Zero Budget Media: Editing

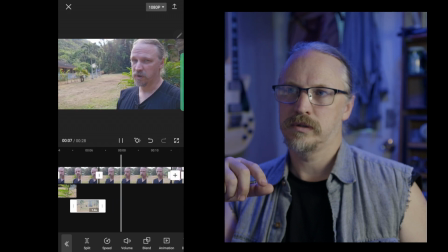Chickens. You might not think they're an important part of the ecosystem, and they're not.
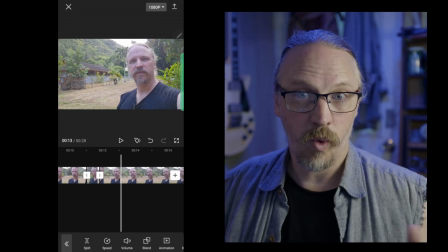But here in Hawaii, we don't actually need to be seeing me talking about that.
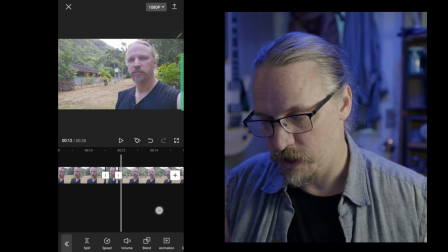Let's see some more of the chickens, because that's what we're talking about. So we're going to go from the 2-shot here.
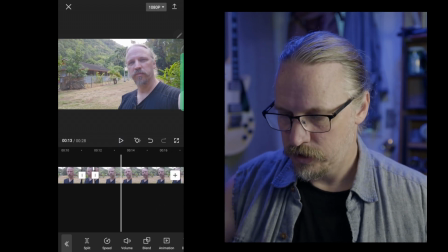But here in Hawaii, I'll take that much.
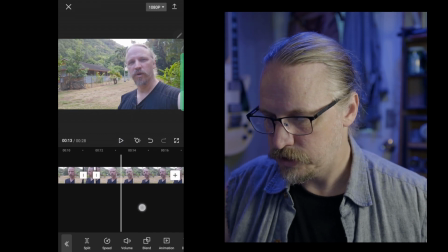They represent. Here in Hawaii.
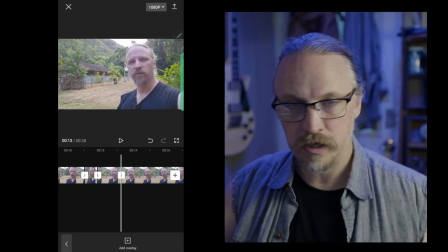Alright. We'll put another split there. Just using the split as a marker.
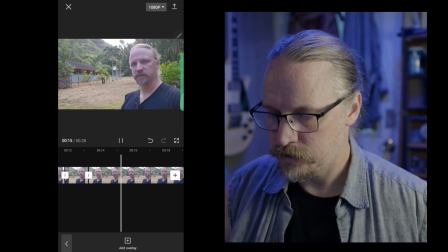They represent something a little bit more significant. Food.
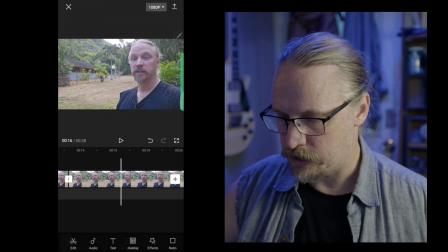We'll come back to that for reference. Get out of overlay mode here, edit, and put another split in.
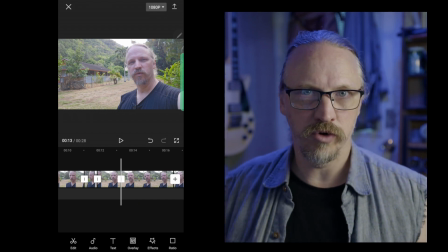Now, you already know how to put an overlay in, so we're going to do a couple of things that I didn't do in the original edit.
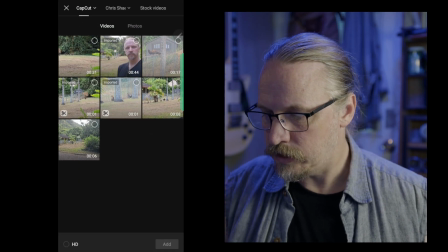So we will add overlay, and let's pick this shot here.
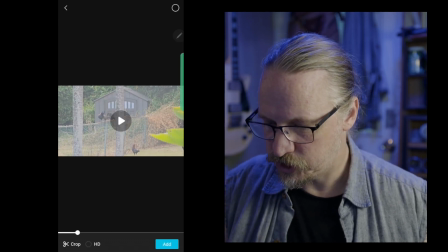I like the chicken flying up, don't you?
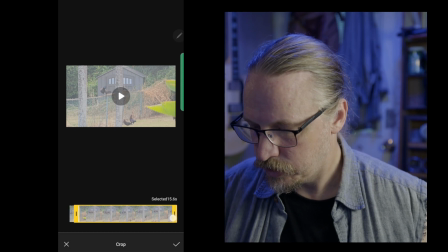Go into crop mode, and just grab about a second of that. We know we don't need too much. Let's see how that looks. Chicken flying up. Good. Maybe a little bit more. And we'll grab it and add it.
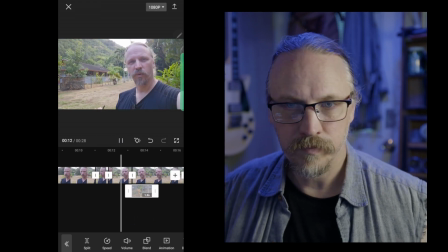Now.
But here in Hawaii, they represent something a little bit more significant.
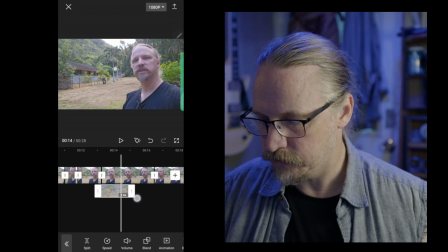Let's actually grab that and make it the length of the whole thing. And now we're going to add some effects.
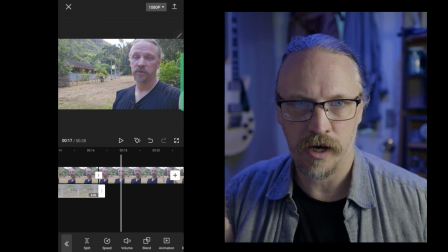You see how in this shot, everything's kind of nice and colorful.
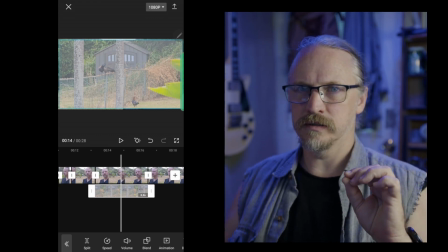Compared to this shot, it's kind of dingy. The different lens on my phone takes a different style of photo.
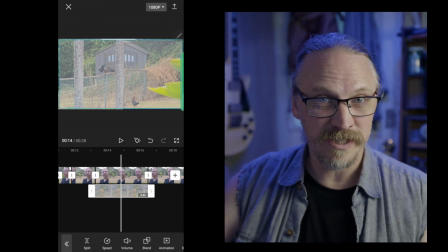So let's do a couple of things here. It's also a different frame. I don't know if you can see that. Maybe if I move it around a little.
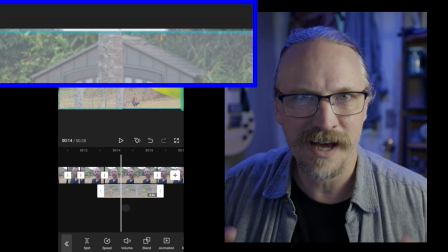You can see the blue frame on top. It's not quite the same size as the other video. No idea why.
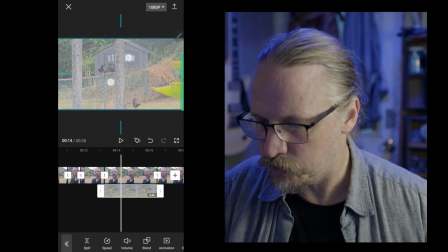So the first thing we're going to do is make that a little bit larger so that we don't have any of the previous video showing from under it.
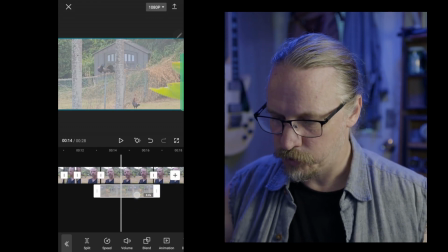Now let's do a fun thing here. I'm going to color correct this by selecting that video, and I'm going to
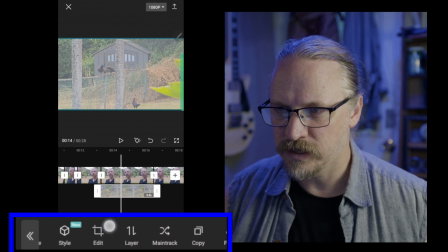drag the effects along the bottom here until I find adjust.
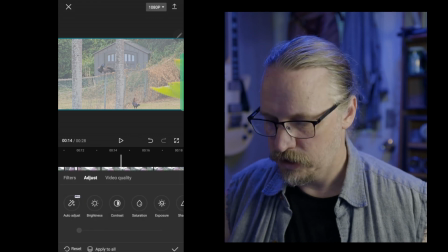I'm going to hit adjust, and now I just happen to know how this works,
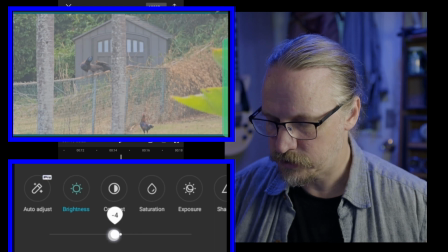but I'm going to take the brightness and knock it down a little bit, take the contrast and take it up a little bit,
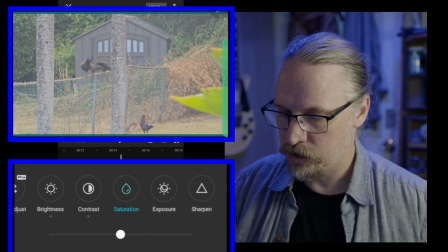take the saturation, which adds more color, and turn that up a tad as well.
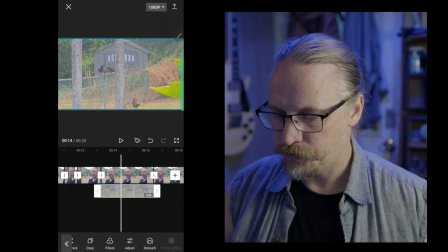And now the chickens
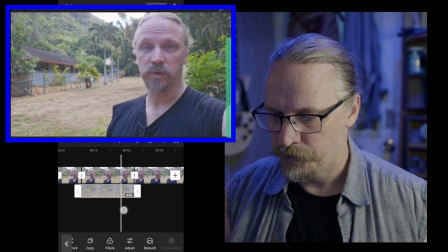and the two shot here are about the same color characteristics.
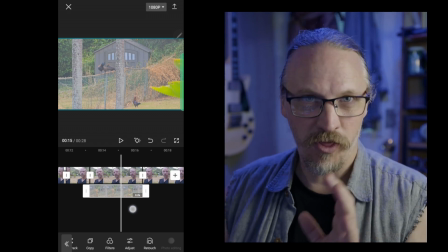That's a very basic color correction. You do a lot of this in documentary making. That's how you do it in CapCut. But we're going to do something else with this shot of the chickens,
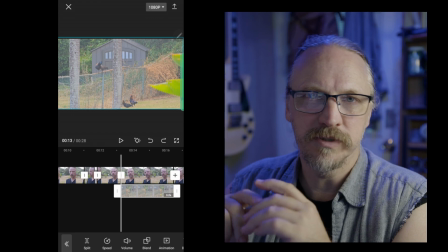because it's kind of long, and the chicken jumping up is a little exciting. There's at least something visual going on.
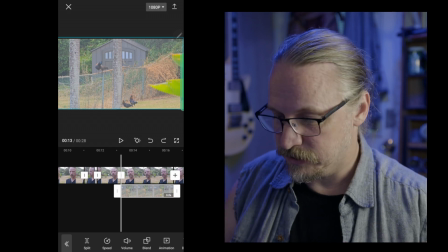I know it's not exciting. So we're going to actually zoom in on this a little bit, and we're going to do that by making sure we have that video selected, and then we're going to hit this keyframe icon here,
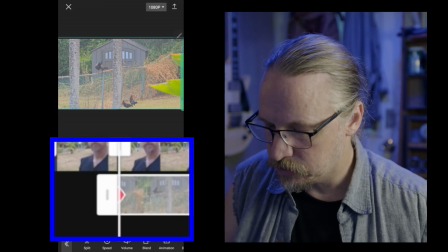and you will see when you hit that a little marker appears inside the video.
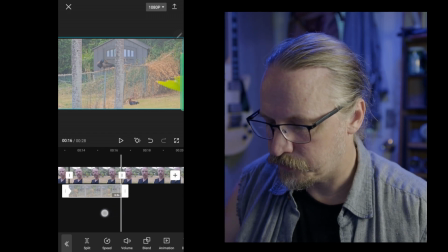Then we're going to take it, move to the end of the video, make another keyframe,
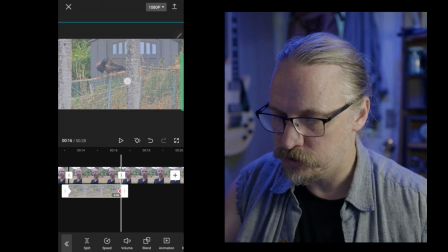and then I'm going to zoom in using the pinch to zoom up here in the top like that.
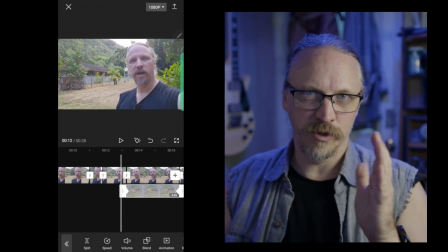And now the program automatically moves between the state that you saved at one keyframe to the state that you saved at the other.
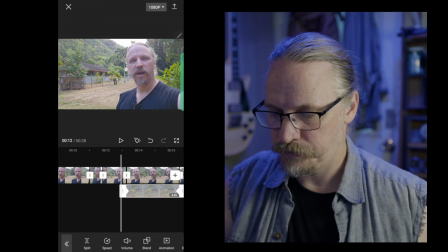So it goes from not zoomed in to zooming in.
Why they represent something a little bit more significant.
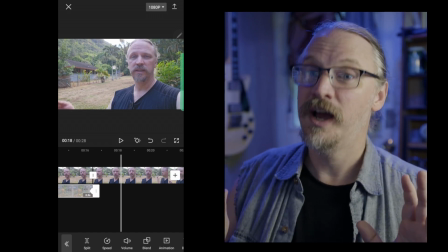Food.
The rabbit hole goes very, very, very, very, very deep, but that's keyframing, and you'll be using that a lot.